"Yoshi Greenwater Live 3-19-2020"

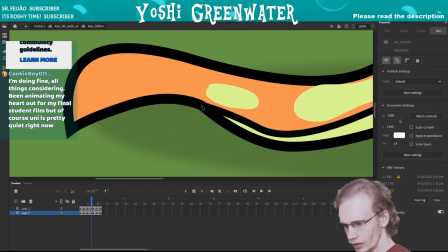20:46 This might work a little better if they were actually a little better. Might be the, I don't know what you call it, like the butt end of a line.
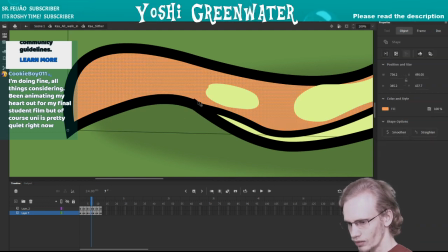21:02 That might be causing some issues, or maybe just Flash. How that works. I'll try to do it as quick as I can. Stop. Connect.
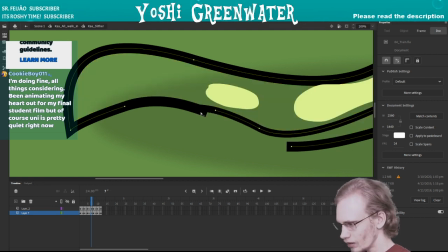21:18 So many little bumps. That's the wrong bump. Let's get rid of that.
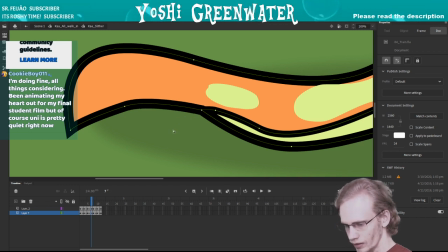21:23 See which ones are necessary, and then just move these around maybe.
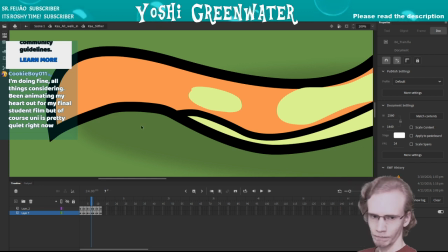21:30 Yeah. Okay. Okay.
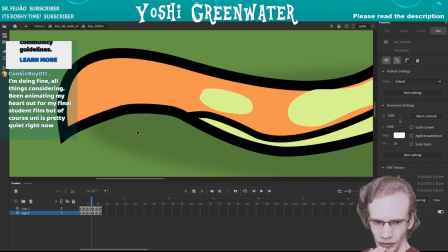21:36 Hard out of final student room, of course. Uni's pretty quiet. Yeah.
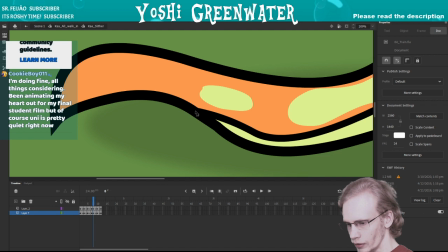21:43 I hear ya. Thankfully, I've been out of uni for a couple years, so mostly just been able to focus on my hobby, I guess, because it's not really exactly a paycheck type job with this.
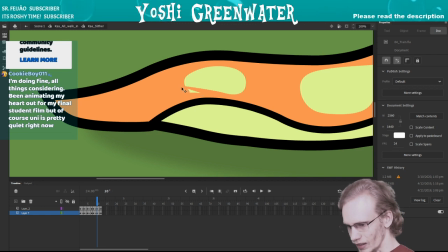21:57 That haven't really paid the government in my life, at least for taxes. So I don't know what that meant.
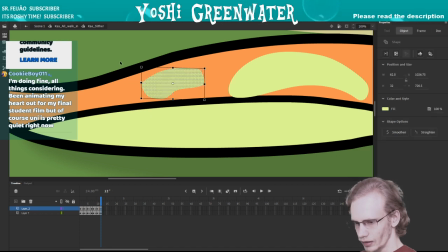22:10 But yeah, it's been a fun ride doing this.
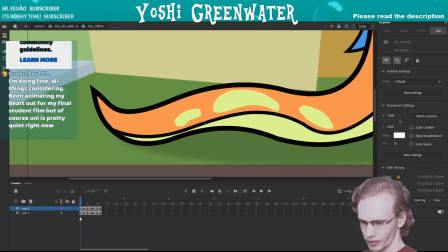22:15 I do enjoy it, but it's just been, yeah. Reality starts to sink in at some point, you know. And it's like, what am I doing? Like, should I be moving on?
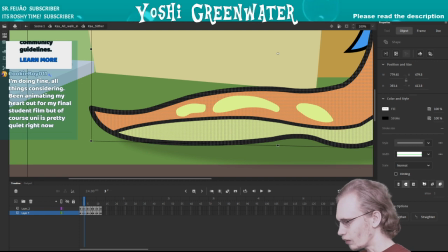22:30 Getting existential with this. Just trying to animate a snake walk. What am I doing?
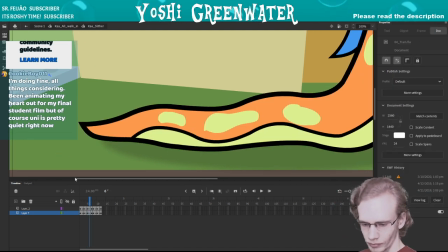22:35 Just thinking about, what am I doing with my life? Okay. I'm just setting the caps.
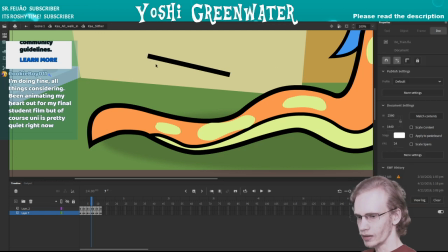22:43 That's what it's called. The caps are the butt of the line. So when you have a line, the end point can be like a square like this, or it can be rounded. So that's more of a circle,
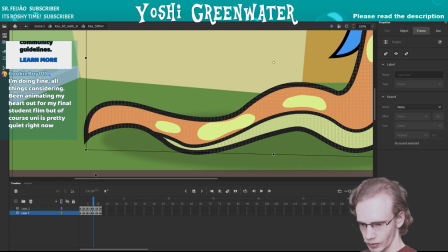22:53 whereas the other one was more of a square. So I like the more rectangle butts, caps. They're
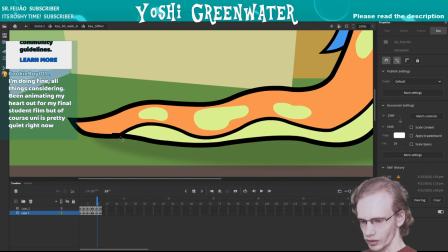23:04 more pointy and just make it look more, it feels like it's more professional-ish.
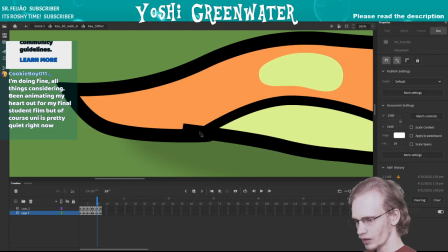23:11 At least to me, it feels cleaner when it's a point rather than if I get these two and change it to a curve. It's still a point. So that's interesting. Maybe it's the other cap. Oh yeah, here we go.
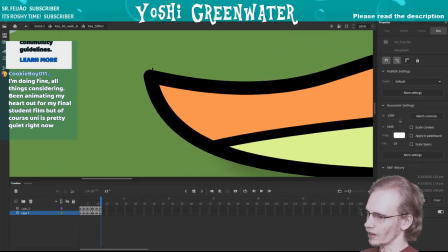23:28 That's like this kind of like edge or like point is supposed to be more.
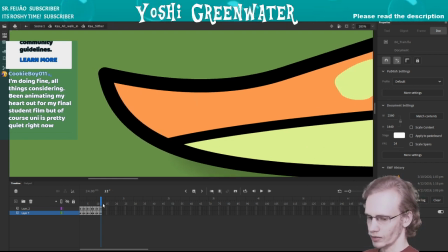23:33 Like I want it to be like an actual triangle end point. So I have to like click here and then change the cap to there, and there we go.
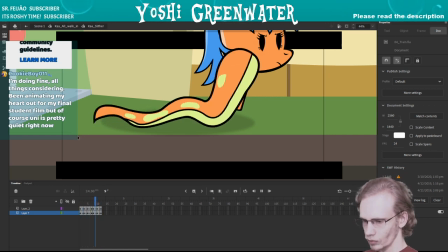23:41 So it makes it like a point. Whoop whoop whoop whoop whoop whoop.
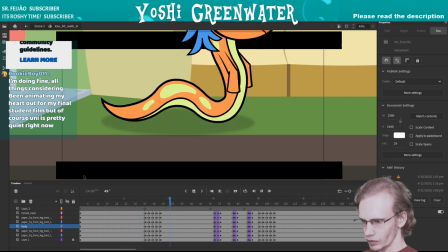23:46 So I wanted to clean that up a little bit. There we go. Zip.
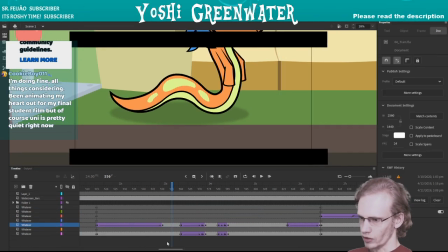23:53 So one option is just to like, as a demonstration, just to go through it, or yeah, it might make more sense. To do it like that.
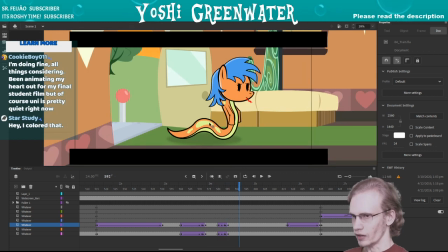24:06 The other option would be to make this perfect and then not show you the actual other pipeline 3D Blender part of it.
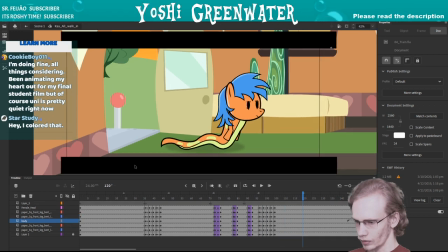24:15 Thankfully I put it so it's like I moved the snake on the outer layer,
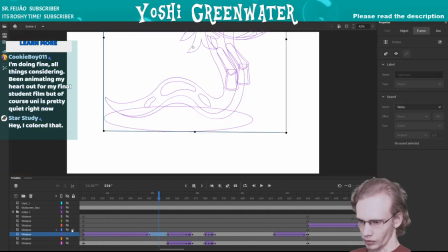24:24 so the actual box, if we pretended like it's Blender again, I'm gonna move the box on the outer layer,
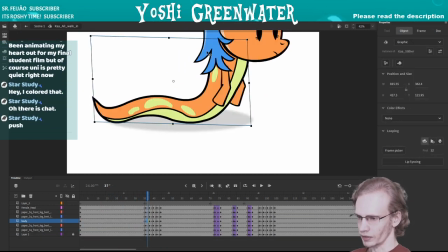24:30 while if I go inside it, where I can actually click on different things on its sub level,
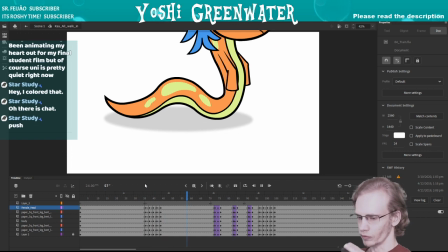24:37 then it doesn't move back and forth, or it doesn't walk in or out.